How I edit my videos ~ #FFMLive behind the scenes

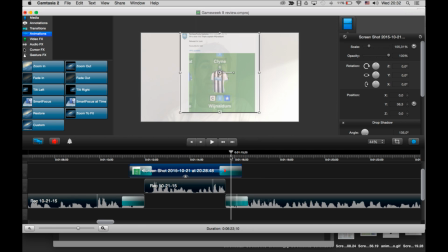like there, and basically this is where the zoom will get to, and this is where the zoom starts from. So there's not much bigger difference there. Maybe make this smaller so the effect actually stands out a bit more.
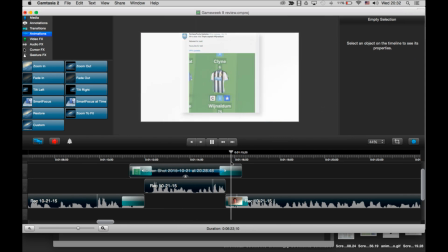So there you go, then it zooms to that maximum amount we set on this side, which is pretty good.
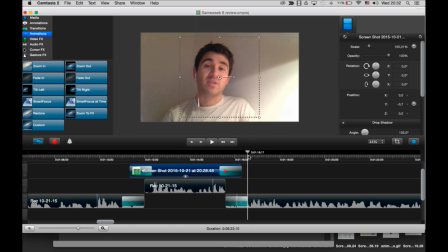I'm just going to center it. Alright, so I'm still So now I'm getting to the last tweet that I wanted to highlight, basically talking about summing up the game week.
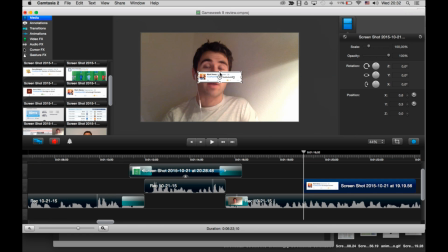And I don't know if Nevi, if you're watching this while your tweet is going centre stage, I might even just slap you on top of me. There you go. I'll put you down here actually, just to kind of mix things up a little bit compared to what I did before.
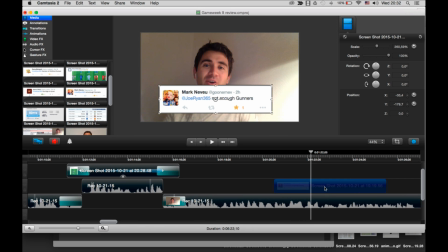I'll even give you a shout out. Basically, I need to get this timed. So I'm talking about here a tweet that sums up the game week. There is when I kind of finish talking about this tweet. So what I can do is then drag that to be slower, or quicker, sorry.
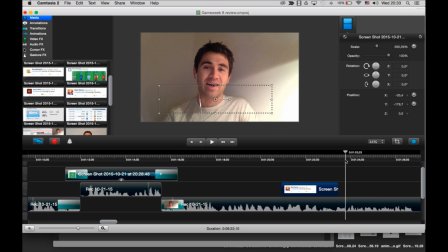So there's not as much time for that tweet to be shown on the timeline.
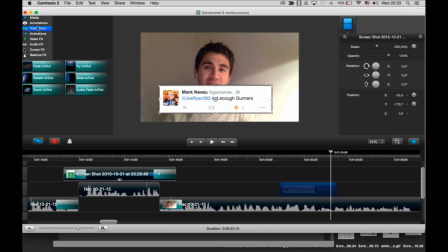And again, maybe that drop shadow effect actually does work on this. Let's see. So that looks actually a little bit better because now, yeah, it stands out against that white background.
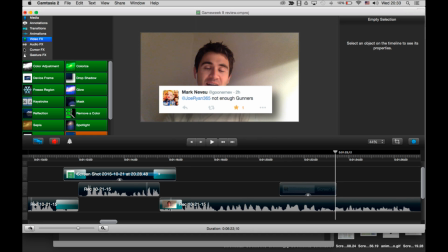Tell you what, I could even use that same effect when I go back to these two, actually.
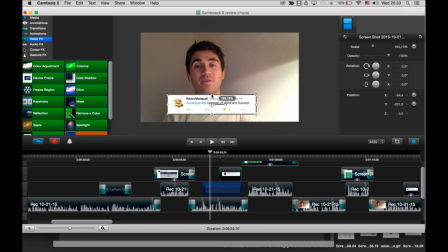So yeah, I could just have that down here because now I know that that looks alright.
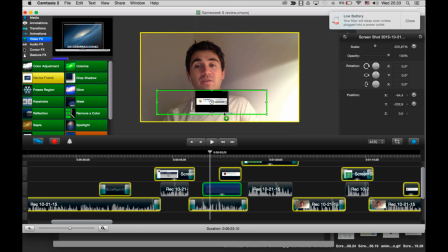And oh, okay, I might need to go grab my charger in a second. Oh, that's something else.
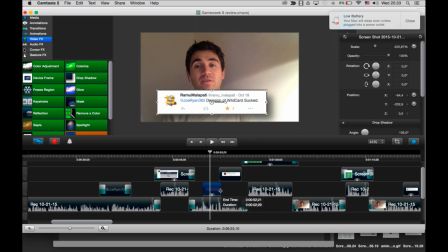Put that on there. And then if I have Aaron's tweet then come up in the same sort of place,
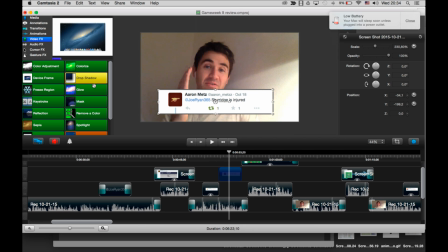like that, and again put that shadow effect on it as well, and then I just need to listen back.
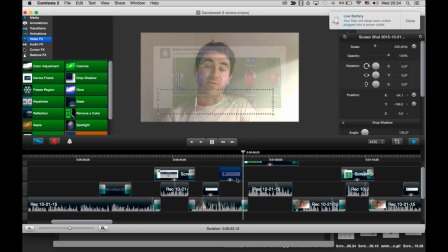So that looks alright, that cut there, but then basically what I'm missing
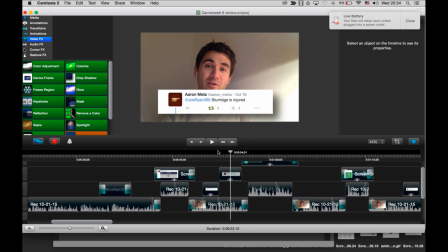is an effect that just to make these kind of fade in and out.
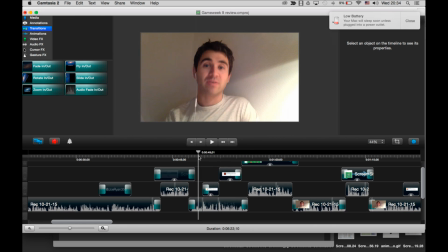So that might then look a little bit nicer. Yeah, so that fits.
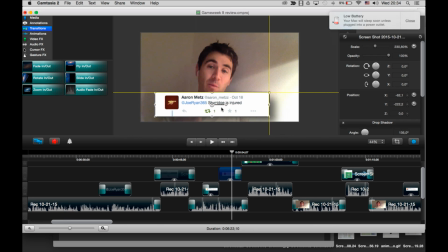Alright, so that maybe not dead in line, but what you can also do, which is quite nice with this software, if you have this selected and you move the timeline, it kind of gives you like a ghost almost, so you can then use that to line up things a lot easier.
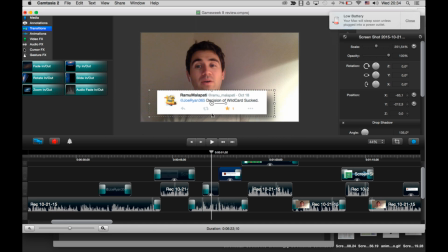So I can then kind of resize this, and it also then snaps to the thing that's here. Maybe that's not the best way to explain it, but then you'll see that that just fits a lot better. I mean, I could even go as far as cropping that a little bit, just using the crop tool and just kind of filter in.
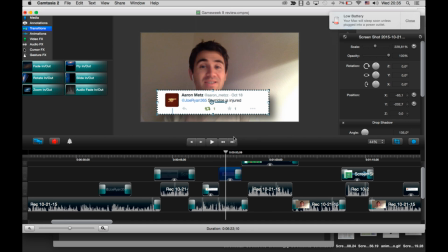But I mean, that is getting kind of nitty gritty. You don't need to go into that. I don't think you need to go into that much depth. I don't do that normally. It was just an example. So okay, that's pretty even now. And I can then center both of them. There you go. Cool.
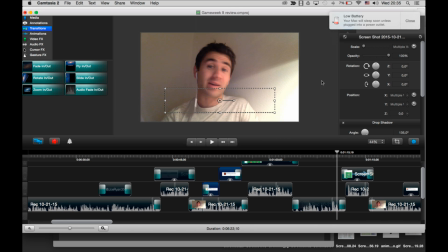So yeah, I'm gonna tell you what, I'm gonna take a little break because I need to go and get my charger, but I'll be back in a second. And I hope you're kind of enjoying this look at what I go through to make my videos.